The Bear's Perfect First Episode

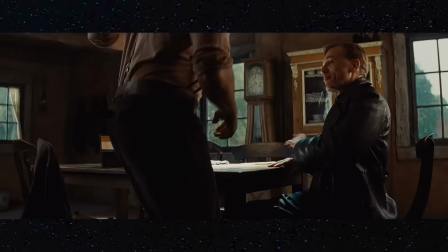248s Are you aware of the nickname the people of France have given me?
This is a character reason to give us the exposition.
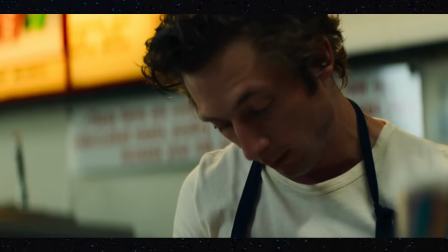253s
It establishes a power dynamic with him, puts him in an uncomfortable position, so we get some drama and we don't have to have him giving us this really dry information.
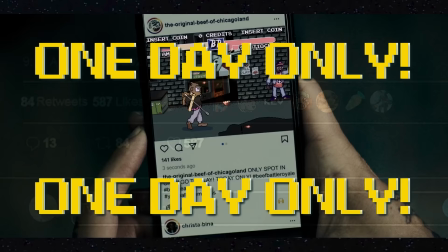261s
This episode is just one afternoon of kitchen preparation for a big event at a restaurant. We don't even get to see the event.
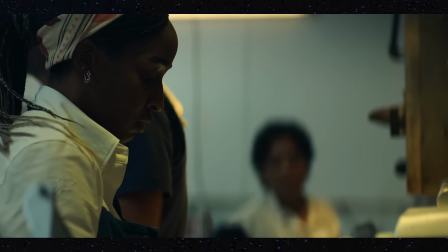266s
It's frantic. People are screaming at each other. Schemes are being pulled to make sure that they get the right ingredients, and the recipes are changing on the fly.
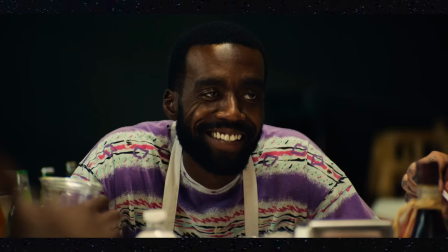272s
There's arguments about management. We have no time for someone to sit down and explain the plot to the audience.
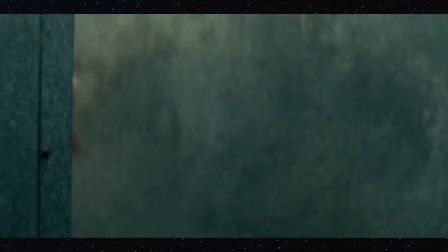277s
But finally, this asshole comes in who knows the main character and tries to talk to him, asking him questions, digging into his past.
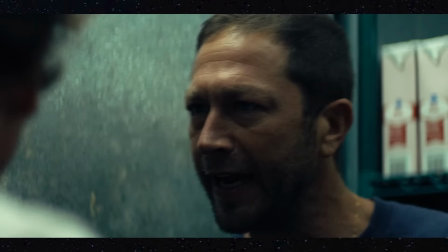282s Is you too much of a cocksucker to come home?
Finally, we're gonna get some answers, right?
I don't have time for this right now, I don't have time.
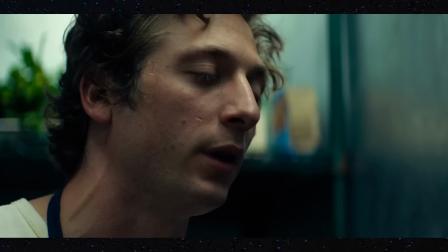289s You're fucking!
Richie is yelling out exposition that we want to know really fast, but Carmi is too busy to talk and keeps interrupting it.
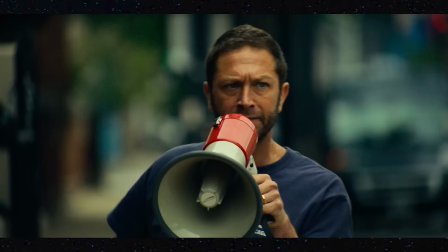295s
This show is too busy entertaining us that it shies away from this explanation that I'm sure many people in the audience really want to hear right now.
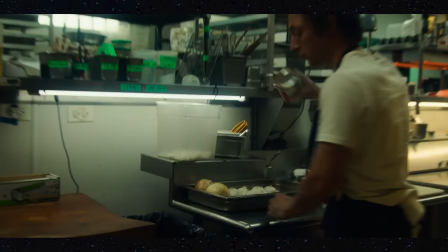302s
That's the classiness of this pilot episode. It's breaking all of the rules. But what are other rules?
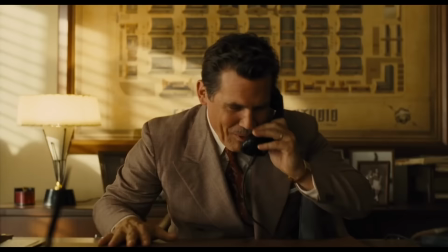306s
See, back in the before times, studios didn't want to commit to shows unless it's been proven that it's good enough and could get fans on board to tune in every week.
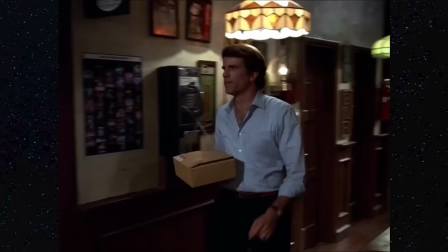312s
You, as the brilliant business head of the studio, receive a script for a TV show and really want to see how it would play to an audience.
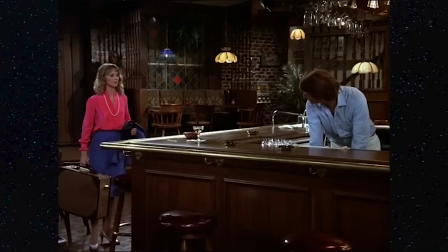317s
So you commission a pilot, get the creator to make the first episode and just the first episode. You screen that to audiences and they really like it and they want to know what happens next.
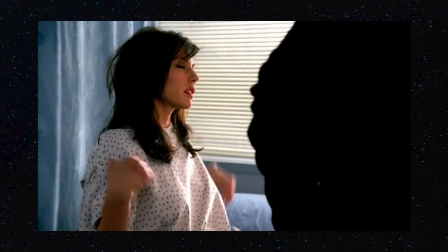324s
Guess what? You've already got an audience for the show. You sir, Mr. Show Creator, can now make your show. As a result of this industry process, pilots tend to be written a little less artistically and more financially.
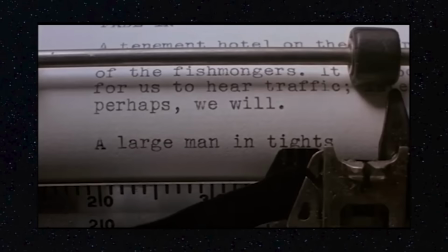333s
There's really two audiences for an opening episode.
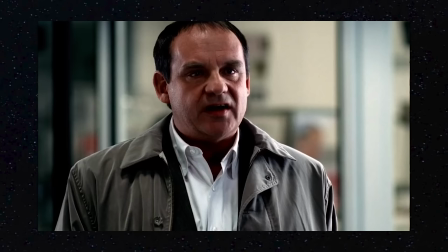335s
The writers and directors are trying everything they can to hook in the viewer so that they keep watching, and simultaneously trying to convince the big business heads, their own bosses, that this show is engaging,
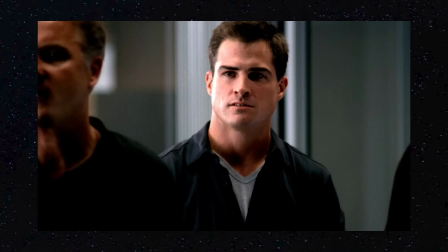344s
and leaving plot threads in the open to be explored later.
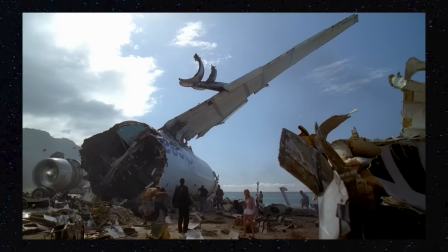346s
This sometimes leads to spending a lot of money on your pilot episode, giving the false impression that the whole show is going to be like this when really you don't have the money for it,
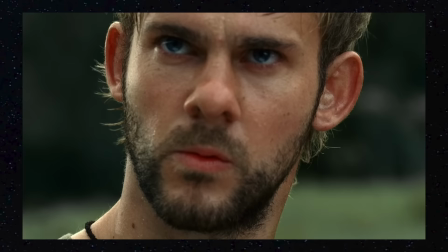353s
or leaving big, open questions that you really don't have an answer to yet.
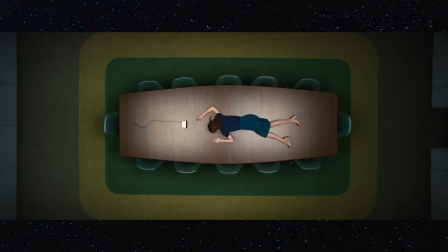357s
The best way to navigate the temptation to open big and strong is to make your pilot reflective of the overall style of the entire show.
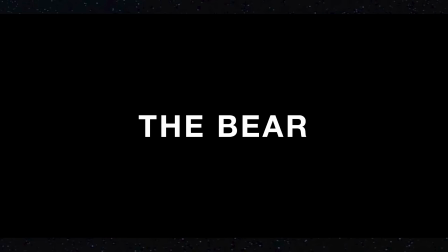363s
You can write your hooks and mysteries in a way that will seamlessly bleed into the rest of the show itself when it gets picked up.
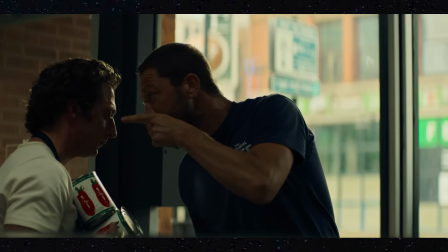367s
In The Bear, we're launched into the middle of the story. It puts the onus on the audience to pay attention. An effective way to make your audience care is make them have to care in order to understand the show.
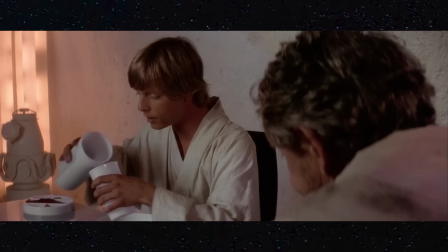376s
This doesn't feel like episode one of a show. This feels like episode four.
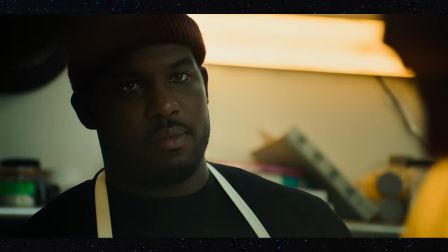380s
But the steady drip of information we get through the slick writing gives us answers to these questions that we have buried in the conflict.
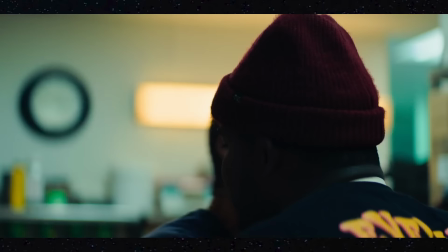386s
So let's find out what the fuck is happening. Richie bursts into the story with an energy totally different, yet similar to Bear.
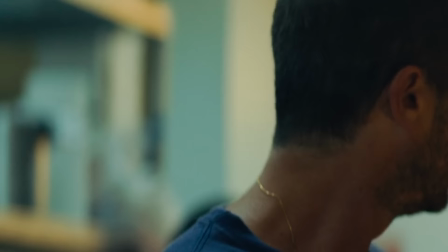391s
After all this passive-aggressive tension, we finally have an honest-to-goodness antagonist to finally give us some hard conflict containing the vital answers that we need to understand what the fuck is going on.
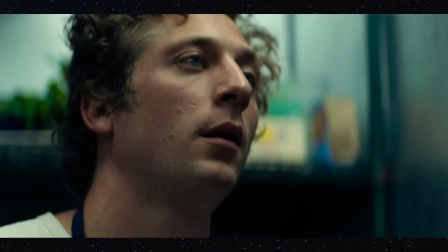400s
You need some conflict in your story? Throw an asshole in. But all we really get is some familial relationship stuff.
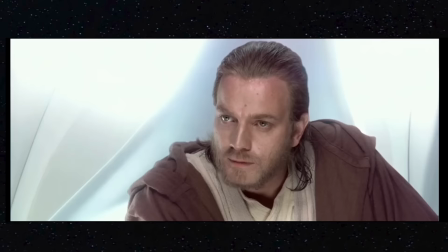405s
Richie took care of Carmie's mom, Richie's getting divorced, and Carmie was away from home for a long time.
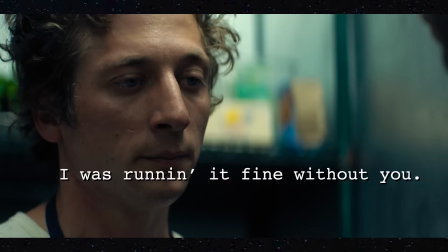410s Huh? This is your brother's house! I was running it fine without you! Why didn't you leave it to you then? Ahhhh!
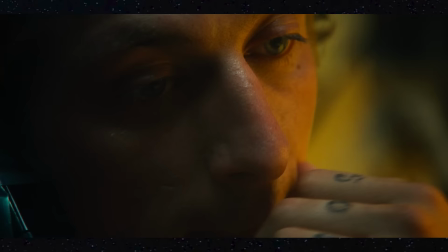416s
Finally, we get our big reveal. This place used to be Carmie's brother's, and it was left to him. Tragic inheritance!
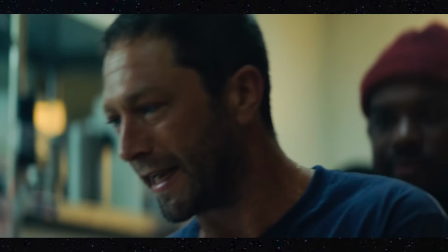421s
This is never spoon-fed to us. Information is doled out in an argumentative form. Through conflict!
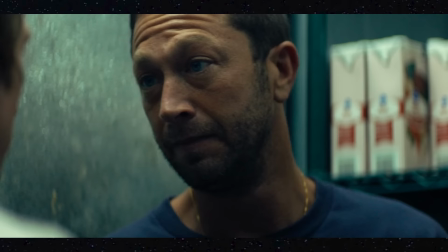426s
There's a reason the characters are explaining this. We as the audience are not being told something. We're just observing it.
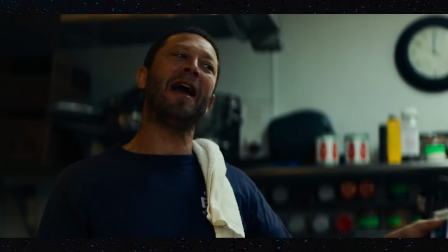432s
So back to the kitchen. Carmi is trying something new in the menu and nobody is understanding his terminology. Richie is getting even madder and then he throws up this book.
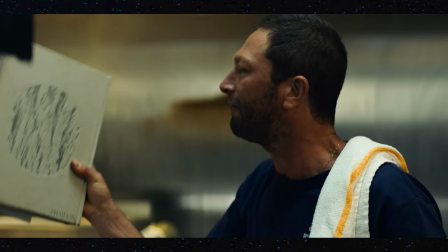439s
What is this book?
This shit right here made you pompous and delusional.
Apparently it represents his ideology in some way.
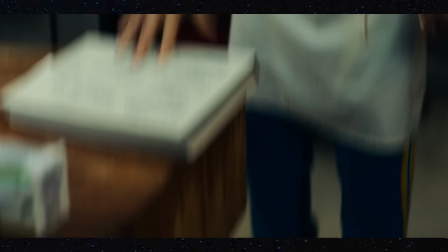446s
It's so nondescript. It doesn't look like anything. We don't get the easy answer like Harvard culinary textbook.
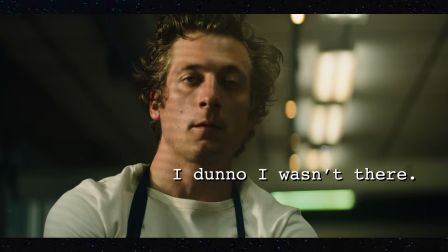452s
We have to work a little harder to get it.
I'm sorry. I didn't make it to the funeral. I don't know. I wasn't there. How long is this gonna take?
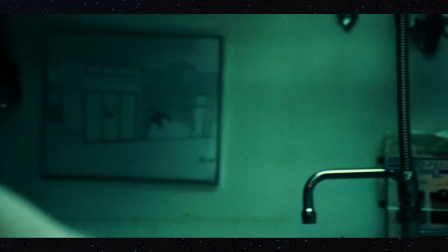457s
Oh god, he didn't go to the funeral? How complicated is this relationship? Why did he leave it to him? I have so many questions!
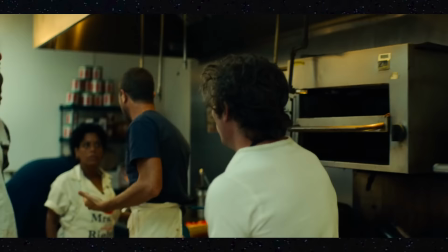462s
Once again, we get no answer, just a quiet moment in the bathroom while he's stressing out. Carmi goes back into the kitchen to find his cousin is totally distracting everybody from work while he's trying to call a meeting.
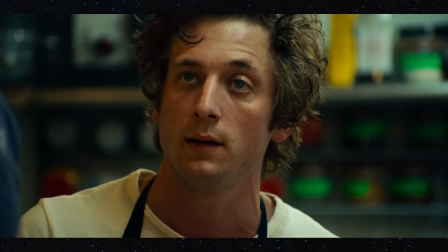470s I'm just trying to get some work done here, capisce? What does this do from the hot dogs there? This is his twin brother!
But as big an asshole as Richie is, everyone seems to like him.
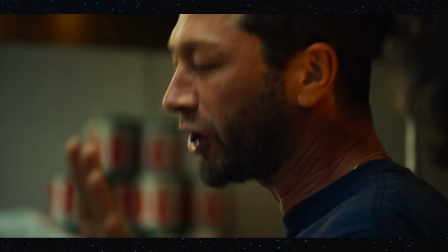478s
There's a sense of trust from the kitchen to this guy. He was the previous manager, so it makes sense. Even as the official legal owner, Carmi is totally alone here.
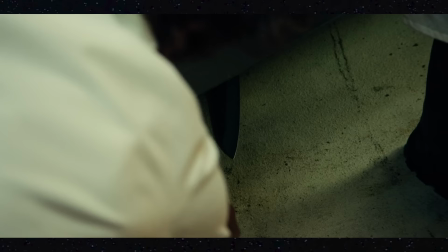485s
He's looking at his knife and he looks so sad before we get flashes of a person. Hmm. We can assume that this is his brother We don't need to be told that this is his brother's knife.
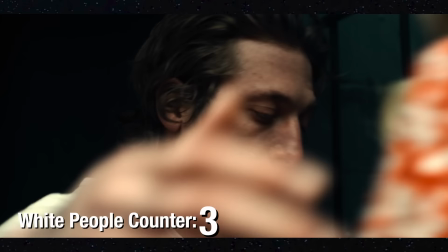493s
Ah, here comes a new person. Ah, a white woman! So this looks like Carmi's sister.